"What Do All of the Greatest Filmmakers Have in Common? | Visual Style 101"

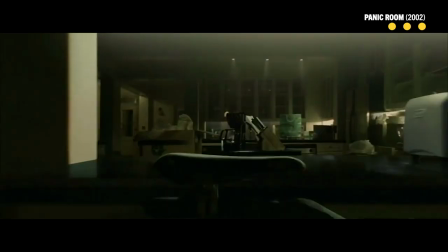247s
But they were also cutting edge. They were cutting edge in the way David Fincher's films are cutting edge.
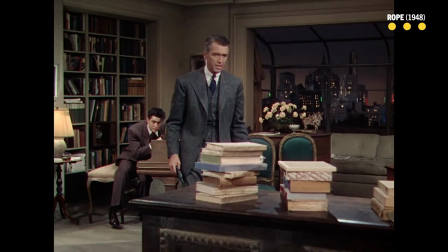255s
He, I think, was one of the people who came up with the dolly zoom.
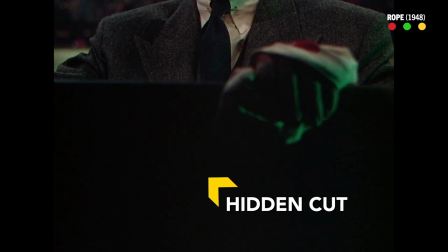258s
And I think in the film Rope, he wanted it to appear to be a single take.
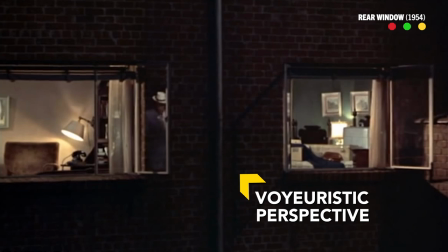264s
They really were very new and groundbreaking.
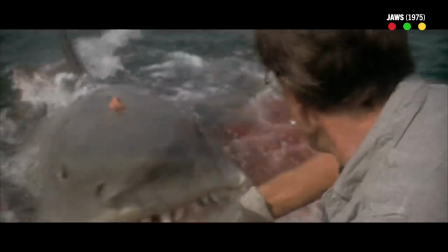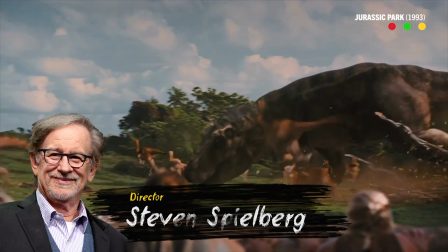279s
This, of course, is the master himself, Steven Spielberg. What can you say about this director?
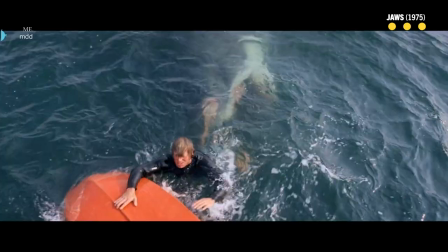285s
There's so much to say. I think Steven Spielberg wears many, many hats here.
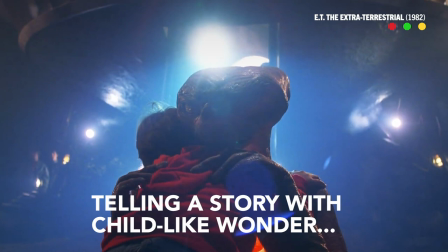290s
We talk about his visual style. He's a man who can direct a film through a child's eyes.
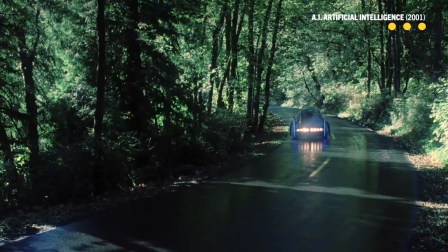298s
He can deal with complex and sensitive social and political issues.
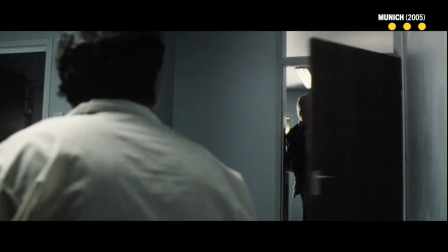304s
He really can challenge every genre of filmmaking there is.
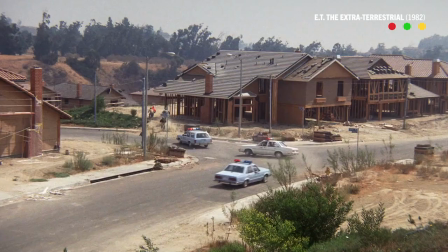309s
And I think that's one of his skills as a filmmaker,
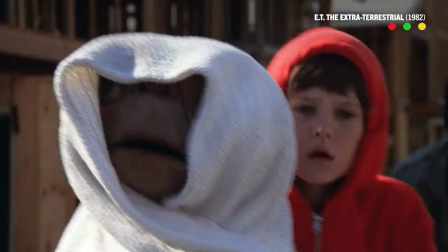312s
which is to tell really fantastical stories in the most everyday setting that you can imagine. For those that don't know this, Stephen is a big collector of Norman Rockwell paintings.
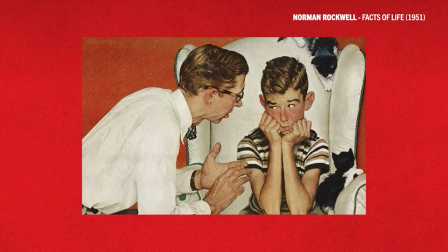328s
But in many ways, if you think about that just for a minute, it doesn't apply to all of his work.
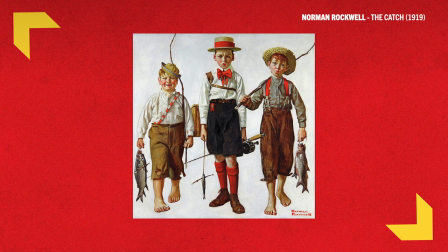333s
But Norman Rockwell captures that wonderfully warm
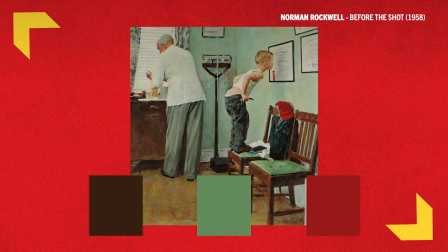339s
and charming part of Americana and American life.
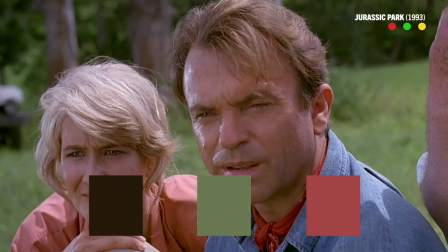344s
That is something that I get very strongly when I look at many of Stephen's films.
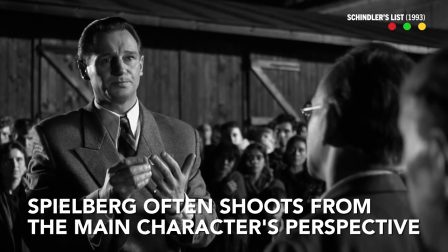349s
You're able to relate to his characters so easily, and that is part of his directorial style.
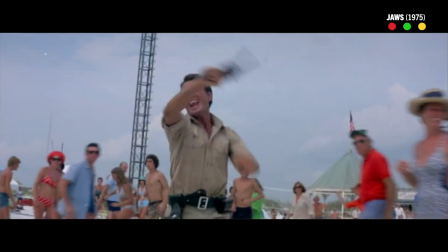355s
Even a film like Jaws, there are very important key scenes that involve children and
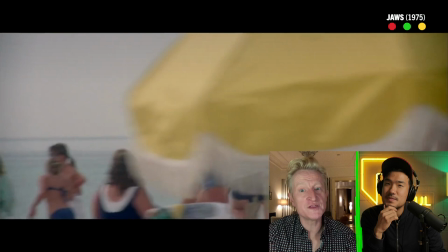362s
children's perspective on the situation that's happening.
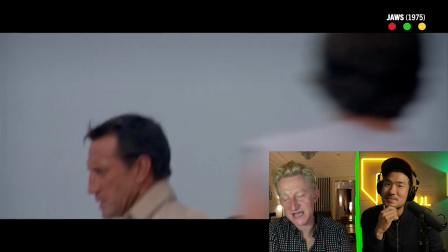367s
You know, Chief Brody, the main character and protagonist in Jaws, we get to see all of his flaws and weaknesses and things that make him very human.
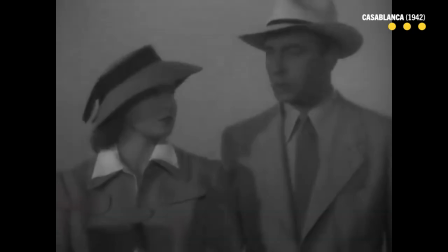379s
And I think this is something that a lot of filmmakers pre-70s
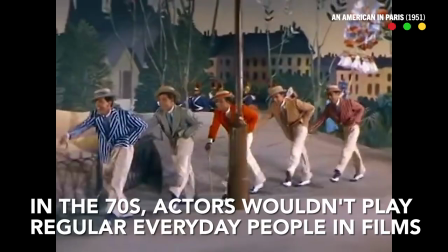385s
didn't do because movie stars were movie stars. You know, you had to show them as these sort of perfect beings.
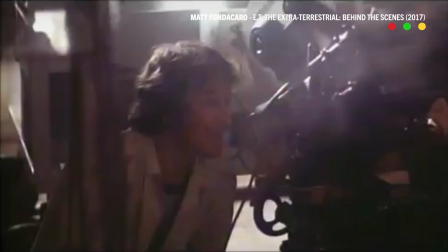393s
I think everyone at some point has borrowed
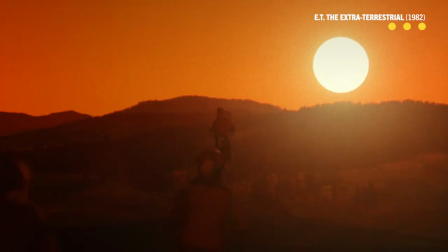398s
or been inspired by Stephen.
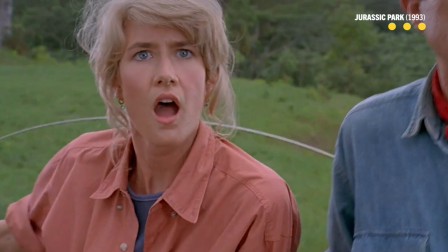402s
I mean, his films are the ultimate blueprint of how to tell a story through a moving image.
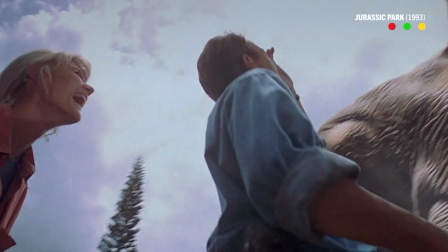411s
He's able to find those magic moments.
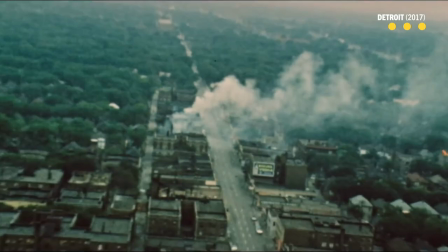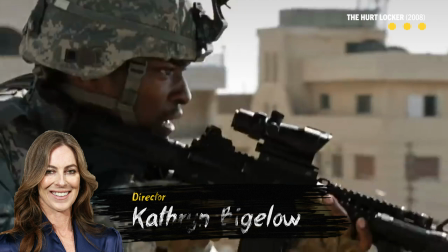422s
We are watching the wonderful Catherine Bigelow.
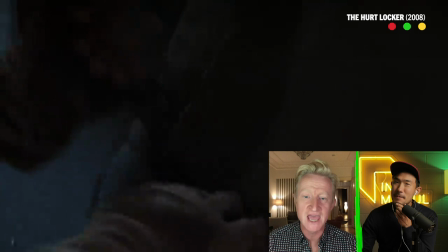427s
She really started to look at these characters and use all the skills of creating these high-pressure
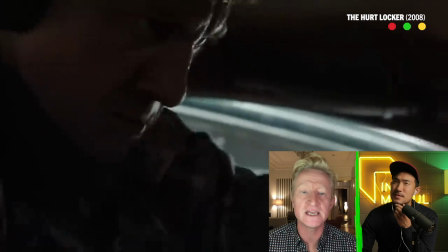434s
situations and turning it into this sort of docudrama style that is uniquely hers.
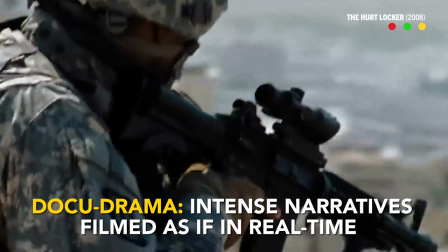440s
A great use of the Steadicam with Catherine's work, and that's something we see a lot of with these films that helps,
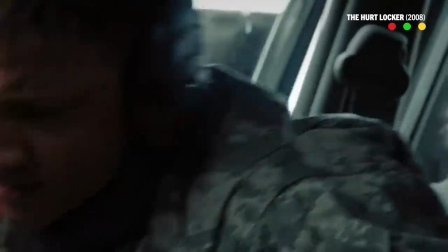449s
I think, promote that idea that this is happening at that moment. We're right there with the character. But I think also the thing that's really interesting about the way her work has developed, and I think it comes through in her directorial technique here,
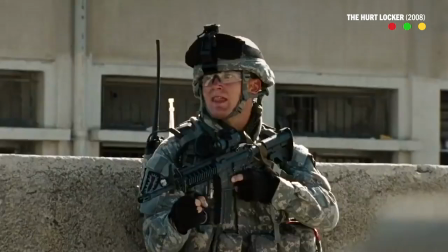464s
is that she really doesn't force feed you the idea that this person is either good or bad.
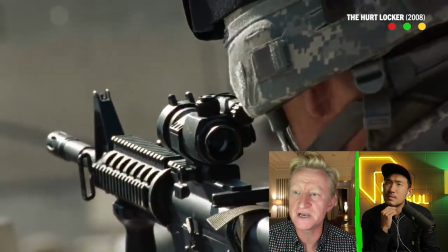472s
I think she really lets you decide as the audience whether you think this person is a good character or a bad character.
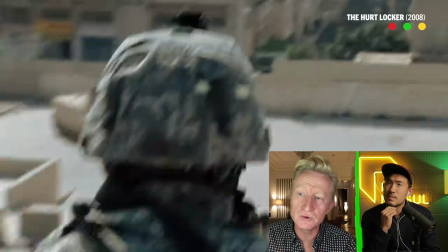480s
There's never any judgment. Even in this scene here where we're looking at a soldier getting paranoid because he's being recorded by one of the locals and he's telling them to stand down and they just won't.